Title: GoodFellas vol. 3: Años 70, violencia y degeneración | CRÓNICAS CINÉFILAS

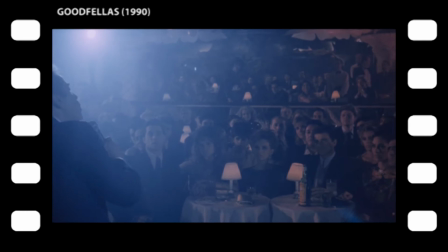[12:30]
Mientras Jerry Bale canta Pretend You Don't See Her, una canción de celos tristes resignados.
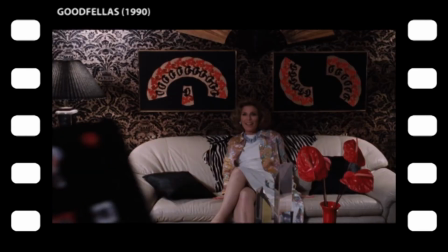[12:35]
Y esa misma canción acompaña la entrada de Karen a la década de los años 70, década con la que Scorsese se muestra especialmente despiadado en el plano estético.
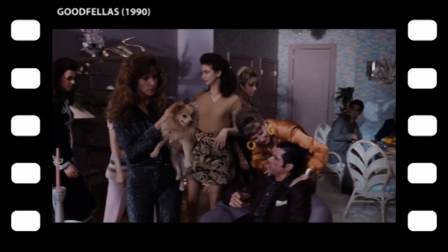[12:44]
El horror visual como antesala del desvarío, la prostitución de la estética como consecuencia de la desmoralización, de la ausencia terminal de principios sólidos.
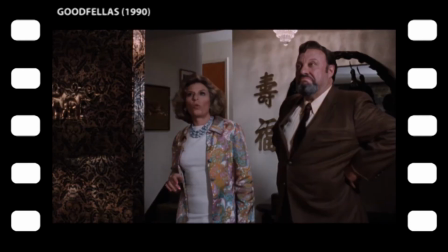[12:52]
En definitiva, la pérdida de la identidad. Esos son los años 70 para uno de los nuestros.
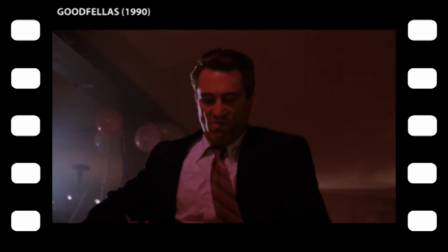[12:58]
Si miramos los conceptos en el orden en que la película los va hilando, pasamos de la violencia a la ruptura de principios,
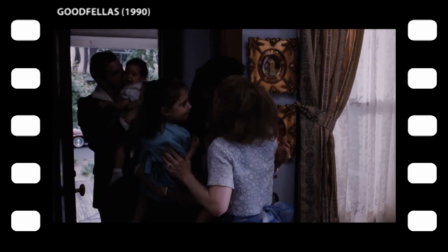[13:04]
de la infidelidad al fingimiento, pretend you don't see her, y de ahí inevitablemente al horror decorativo,
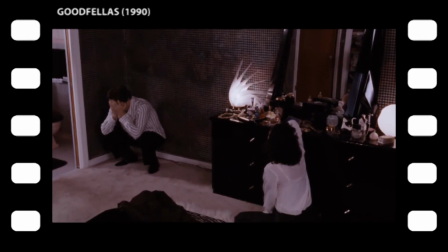[13:09]
casi más como inconsciente grito de socorro que como autorretrato, cuando no, como simple penitencia autoimpuesta.
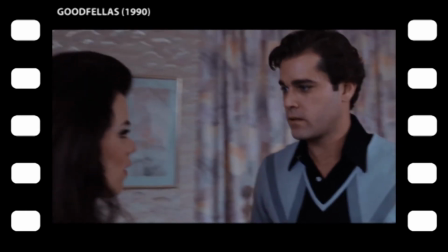[13:16]
Detalle revelador, Henry se insinúa a la amiga de su amante.
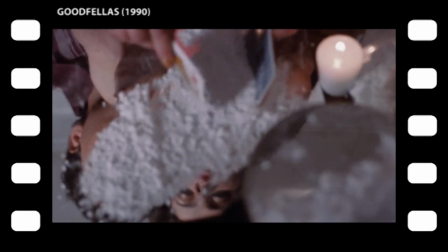[13:19]
En esa infidelidad sobre la infidelidad se atisba ya el derrumbe personal de Henry a través de una insatisfacción crónica,
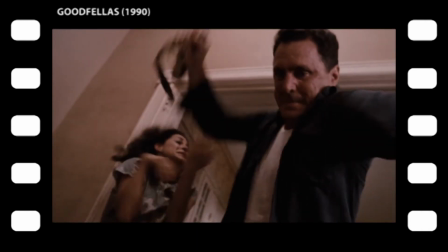[13:26]
una frustración que, como ya vimos, es la seña de identidad del mundo real del mundo Muggle.
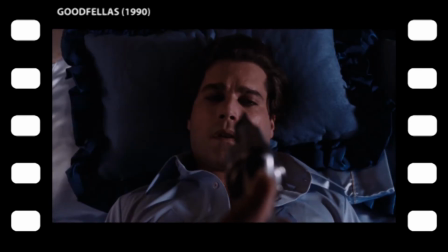[13:33]
Y como prueba de hasta qué punto se mezcla todo cuando se diluyen los principios, la primera vez que Henry se enfrenta al cañón de una pistola no es de la mano de un policía o de un mafioso,
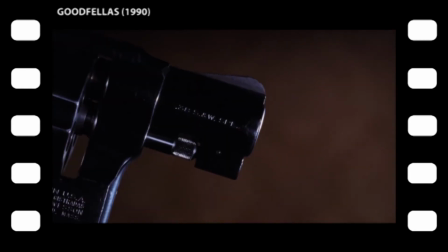[13:42]
sino de la mano de su propia esposa. En un reflejo evidente de la secuencia del vecino, si fue el revólver de Henry lo que terminó de conquistarla,
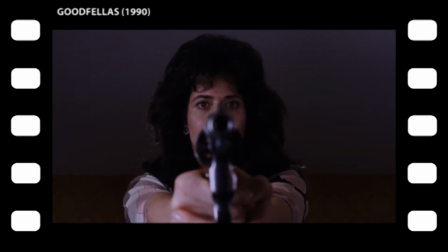[13:49]
es ese mismo revólver el que le dice a Henry que el sueño ha terminado.
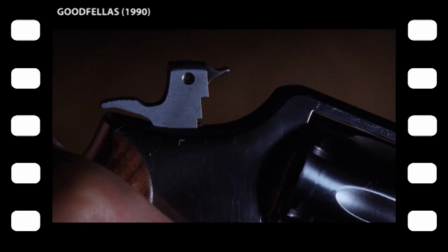[13:53]
Para confirmar el paralelismo entre las dos secuencias, Karen nos cuenta en off que sigue amando a Henry mientras vemos dos planos detalle del revólver.
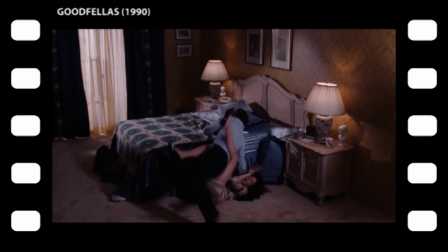[14:00]
Y en cuanto Karen baja el arma, ¡bam! Karen ha tenido el poder unos segundos y Henry lo recupera usando la violencia.
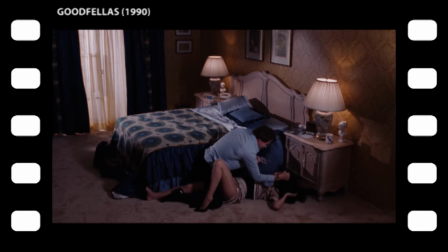[14:07]
Ahora es él quien sujeta el revólver, ahora es él quien manda, ahora es Karen la que ve el cañón.
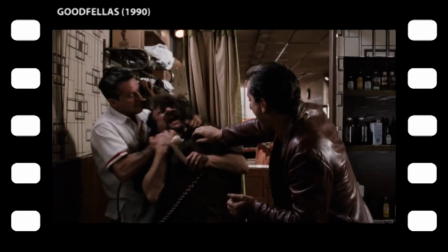[14:12]
Demoledor comentario que se irá haciendo extensivo a toda la película, el poder benévolo es imposible y requiere del monopolio de la violencia.
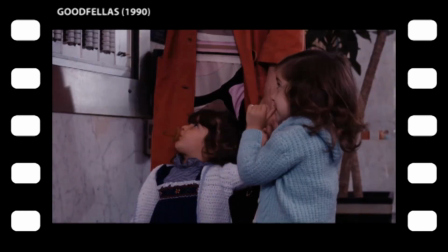[14:22]
Pero ningún retrato social está completo si no hablamos de sus tabúes, de los espacios morales intransitables.
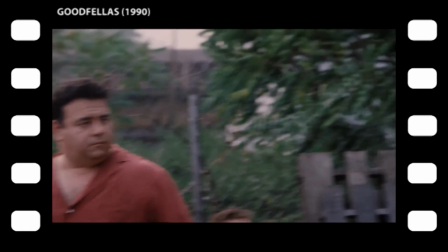[14:28]
En el mundo gángster no hay policías ni abogados y el patriarca basta y sobra para mediar cuando surge un problema importante, en este caso el divorcio.
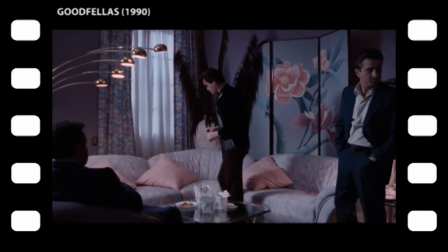[14:35]
Tan importante es el asunto como para que Pauli se desplace, para hacer que Henry entre en razón y decirle, no te vas a divorciar, no somos animales.
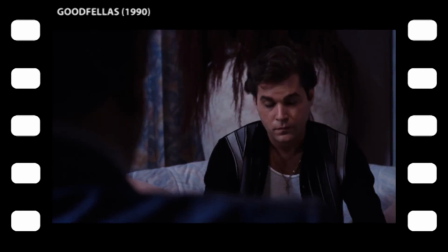[14:45]
En contraste con la flexibilidad del luego harás lo que quieras, textualmente tienes que hacer lo correcto y volver a la familia.
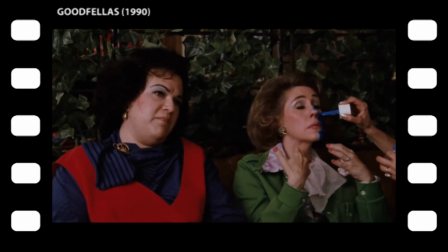[14:57]
A un nivel práctico no parece viable tener por el mundo un ejército de exesposas cabreadas a merced del FBI.
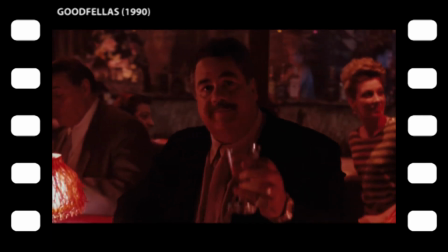[15:03]
Ni parece realista esperar que un ejército de pistoleros incapaces de reprimir sus impulsos se queden en casa los viernes por la noche.
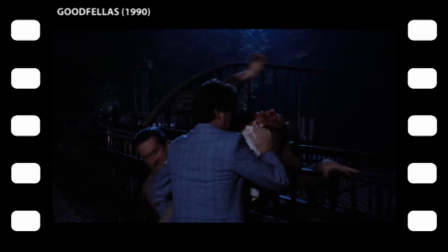[15:10]
Y corta una paliza a un moroso. Por si no pillamos la ironía, después de decir no somos animali, lo llevan al zoo para amenazar con tirarlo a los leones.
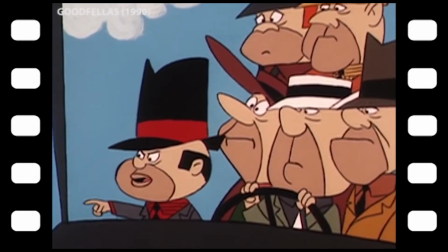[15:18]
Y entonces el tipo paga. Otro ejemplo de obviedad caricaturesca casi al nivel de Hanna y Barbera.
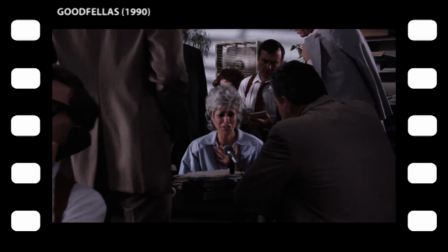[15:24]
Con tan mala suerte que resulta ser hermano de una tipógrafa del FBI. Total, que acaban todos en Chirona.
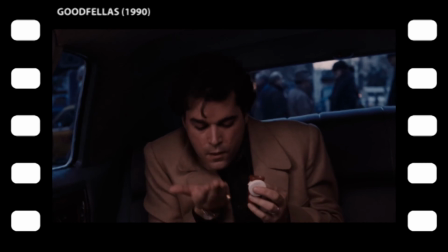[15:29]
Una copa, unas pastillas, primera vez que vemos a Henry usar drogas y a la cárcel.
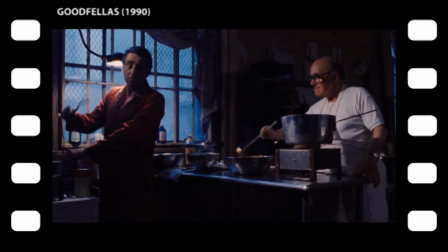[15:36]
De nuevo, el cuadro carcelario que presenta uno de los nuestros es de lo más alejado a lo que uno esperaría ver.
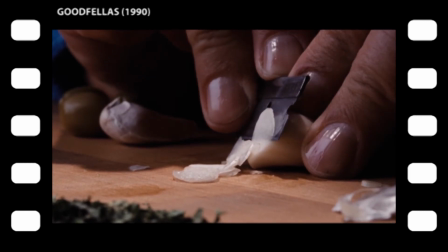[15:42]
Abre con un plano detalle de Pauli, cortando ajos y de hecho lo primero que describe Henry es la comida en la cárcel.
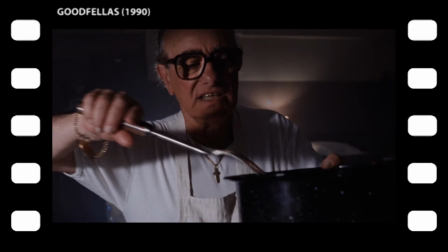[15:48]
Incluso nos da la receta. La cárcel como trámite inevitable que hay que pasar de vez en cuando, la cárcel como reunión social, como comida familiar.
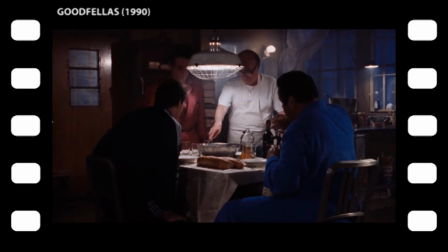[15:56]
Y de nuevo la separación social entre la mafia y el resto.
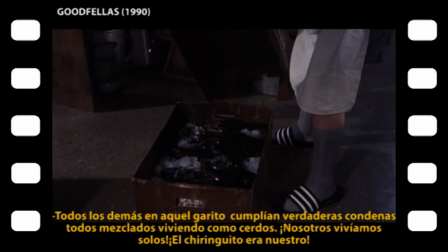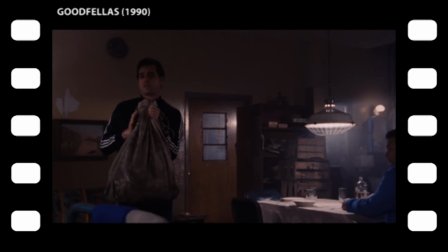[16:05]
Y por primera vez vemos que Henry tiene negocios a expensas de Pauly.
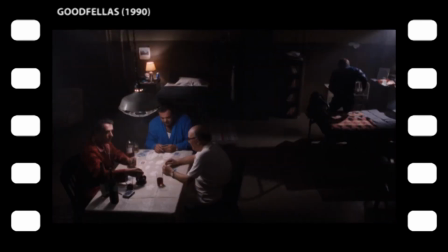[16:10]
Ya no se trata de ocultarle un delito, se trata de ocultarle toda una línea de negocio, lo que contraviene otra regla básica, el jefe siempre tiene su parte. En un doble fraude, Henry defrauda a un sistema que defrauda al sistema.
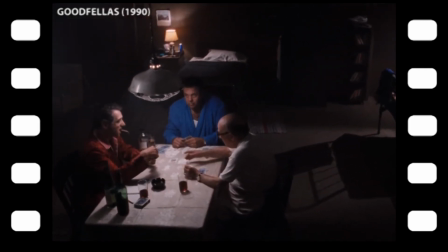[16:23]
No es casual que cuando Henry defrauda al sistema mafioso los colores del sistema sean una vez más precisamente los de la bandera de Estados Unidos.
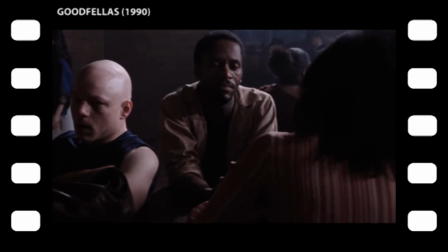[16:33]
La secuencia del vis-a-vis corrobora con poca sutileza que el resto viven juntos como animales.